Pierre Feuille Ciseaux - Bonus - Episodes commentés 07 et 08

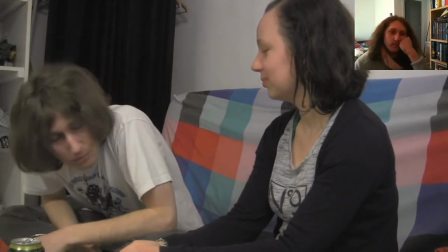1237s Pour les pouvoirs ? Quoi ? Mais pas du tout, enfin !
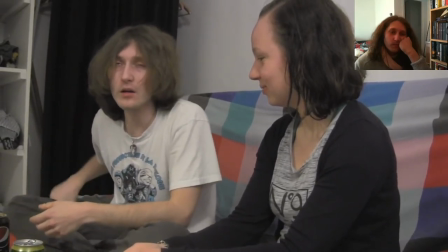1242s Les pouvoirs, c'est secondaire. Alors ouais, c'est vrai que c'est marrant de... Tiens, regarde, j'ai téléporté un objet dans ma main, je t'ai piqué ta clé USB.
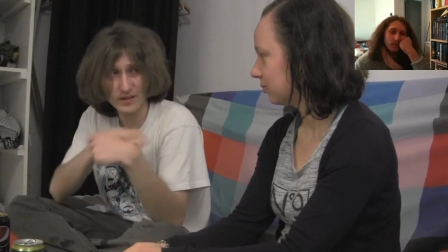1249s Ou de porter des casques et de voir des événements du passé de... des gens que tu connais.
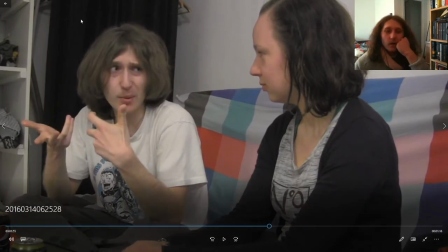1254s Mais on s'en fout, c'est pas ça qui a...
En contre-champ, quand j'ai filmé de l'autre côté, j'ai rajouté d'un passé qui t'appartient même pas en plus. Et donc on m'a traqué cette idée qu'on a perdue à cause du nouveau montage. Et que c'est dommage parce que ça m'a traqué un truc...
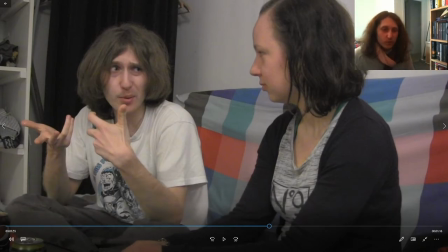1268s
Un élément que les spectateurs n'ont pas forcément du premier coup. Mais passons.
Important.
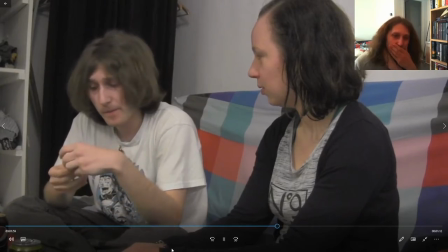1274s Quand t'es là-bas, tu sais ce qui est important. Qu'est-ce qui est important? C'est pas ce que je voulais dire.
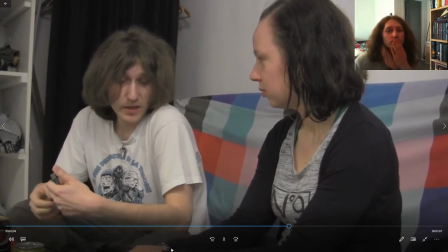1280s Chacun se trouve un but à soi. Je veux dire, Pierre, c'est de faire avancer la science avant tout.
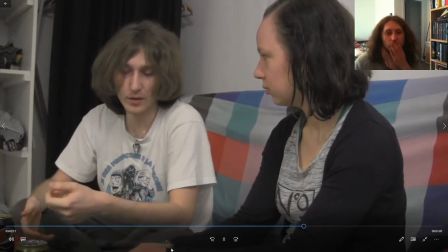1286s Édouard, c'est de redonner le goût à la vie à des personnes qui l'ont perdu, comme toi ou comme d'autres personnes.
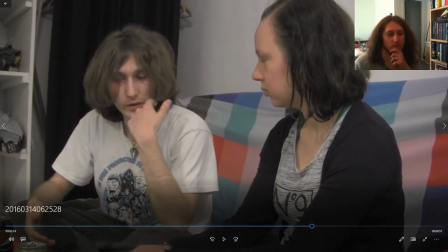1292s
Et à noter que là,
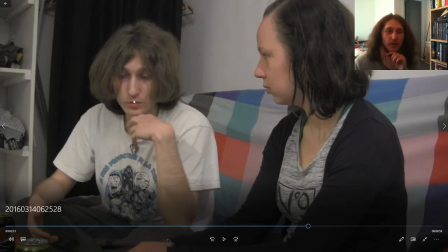1296s
dans mon jeu, c'est bien parce que je trouve que ça se transcrit bien, comme toi ou comme moi, il s'apprêtait à dire. Et on voit qu'il s'est retenu et qu'il a dit autre chose. Toi ou comme des personnes qui l'ont perdu.
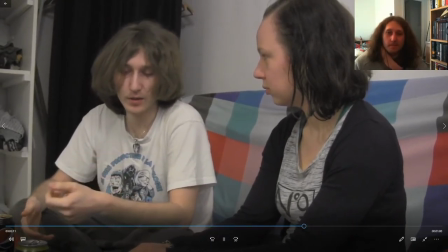1308s Édouard, c'est de redonner le goût à la vie à des personnes qui l'ont perdu, comme toi ou comme d'autres personnes.
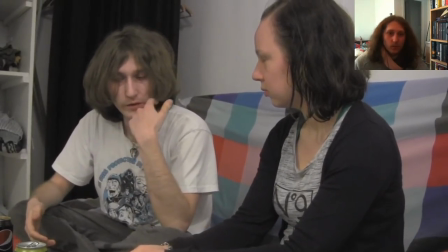1315s Et Olivier.
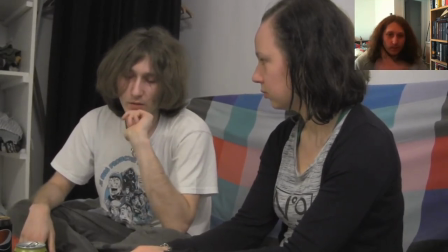1316s Olivier, il se cherche un peu en ce moment, il a les boules par rapport à ce qui lui arrivait, enfin son pouvoir quoi, mais c'est un bon gars, il nous lâchera pas.
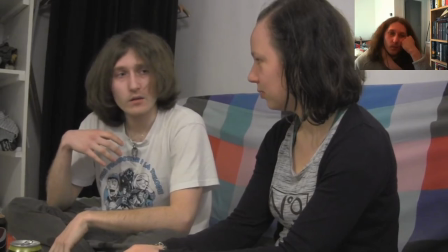1325s Et toi, c'est quoi ton but? Hein? Je vais chercher un chiffon, c'est sale.
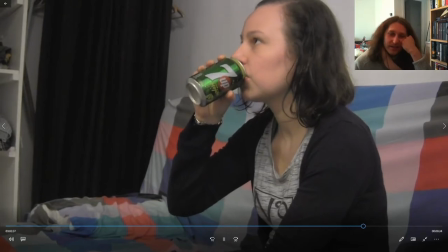1335s Je m'en suis foutu une tartouche sur la figure. C'est pas un placement de produit.
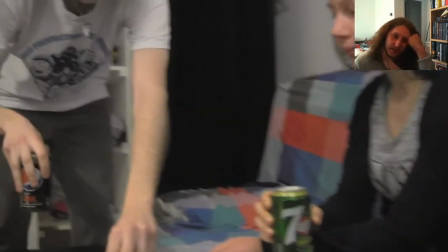1341s
Bon. À la rigueur, on peut continuer là-dessus.
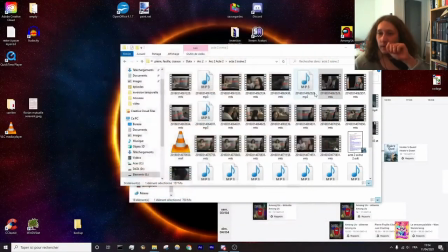1347s
Normalement ça continue encore, mais faut que je trouve le morceau.
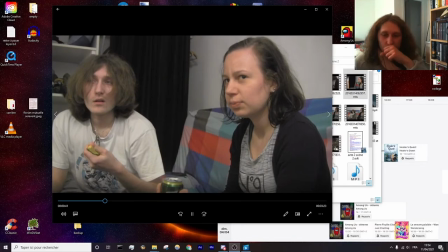1354s
Ouais, c'est ça la suite. Okay.
Qu'est-ce qui se passe? Tu mets jusqu'à ton nez en fait.
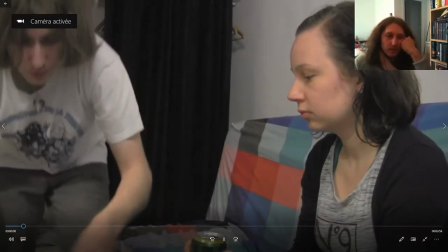1362s Bah, on a tous un but commun en fait. Tu sais, globalement la feuille est un problème pour tout le monde.
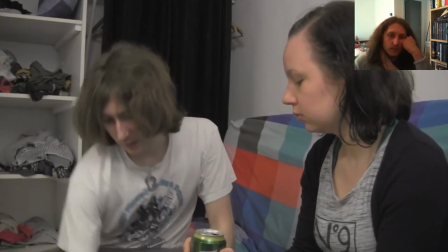1368s Et surtout ces derniers temps ils sont vachement actifs. C'est un peu en partie de notre faute à cause de nos technologies.
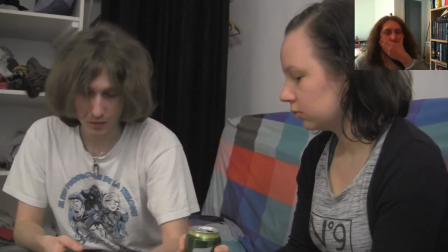1374s Donc je suis surtout là pour qu'on les arrête. Surtout que avec cette image de Sophie aux commandes, on sait pas ce qui peut arriver, mais à mon avis, ça sent pas bon.
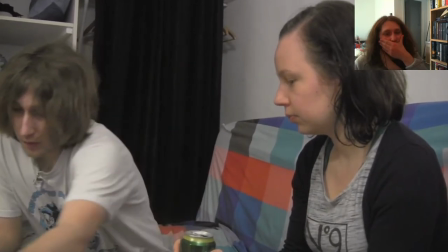1382s Je vois. Et toi, qu'est-ce qui t'amène ici?
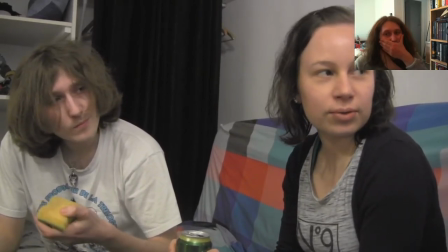1390s Une intuition.
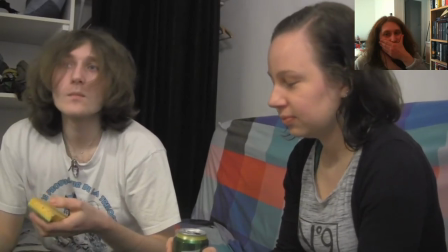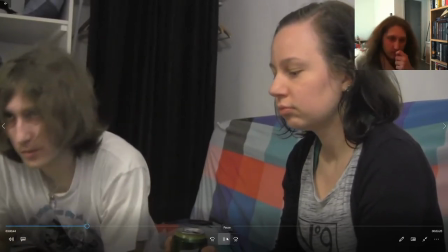1397s Qu'est-ce qui se passe? Un vieil ennemi. Bouge pas là, je vais pour 5 minutes.
Voilà, donc en fait, c'est tout ça qui a été coupé dans le film.
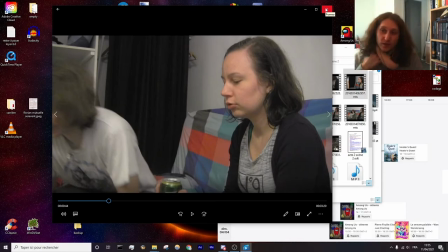1405s
Parce que fondamentalement, comme j'ai dit, ça faisait trop de dialogue. J'aurais mis ça à un autre moment du film que je l'aurais gardé parce que c'est important. On voit un rapprochement entre ces deux personnes. Mais à ce moment-là, entre un autre dialogue avant, un autre dialogue après, ça faisait vraiment, vraiment trop.
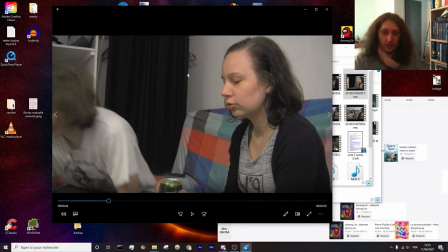1422s
Et donc il a fallu que je coupe. Et à choisir, eh ben, j'ai coupé ce dialogue parce qu'au final, il y a très peu d'éléments importants qui sont relevés. T'as le fait que. Parce qu'il y a beaucoup de. Enfin, elle pose beaucoup de questions à Stéphane.
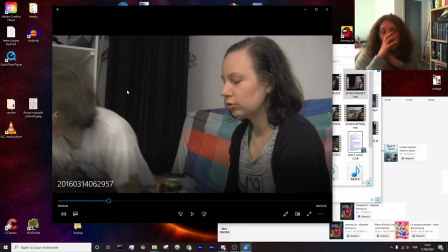1436s
Elle lui tire les verres du nez, hein. Stéphane il répond très très peu. Le seul élément qui est important qui est dans cette conversation, c'est quand Stéphane dit qu'avec le casque on voit des éléments du passé qui ne nous appartiennent pas, qui est déjà un élément dont on parle un peu plus tôt, mais voilà, ça matraque l'idée.
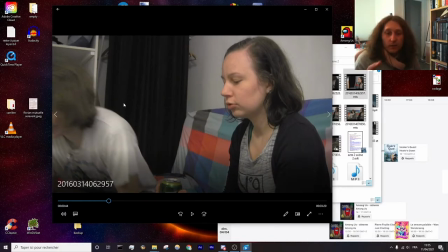1450s
Que Stéphane aime bien Olivier, il en parle avec affection, et le rapprochement Stéphane-Alexandra, quoi. C'est les trois éléments importants qui ont sauté. Et donc là, on arrive
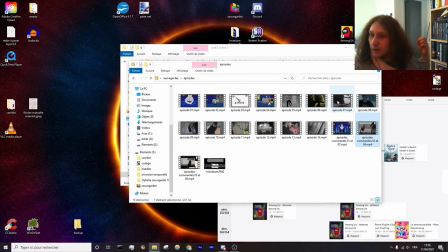1467s
sur la suite, qui est là pour le coup, voilà.
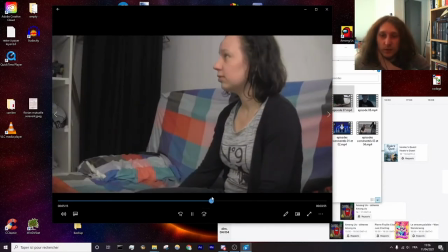1473s
Donc ça a été charcuté et on atterrit tout de suite directement ici.
Quelqu'un sonne.
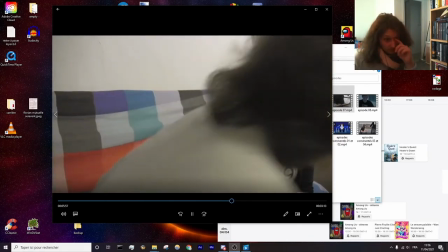1481s Ne bouge pas, je vais aller voir qui c'est. Gamin ?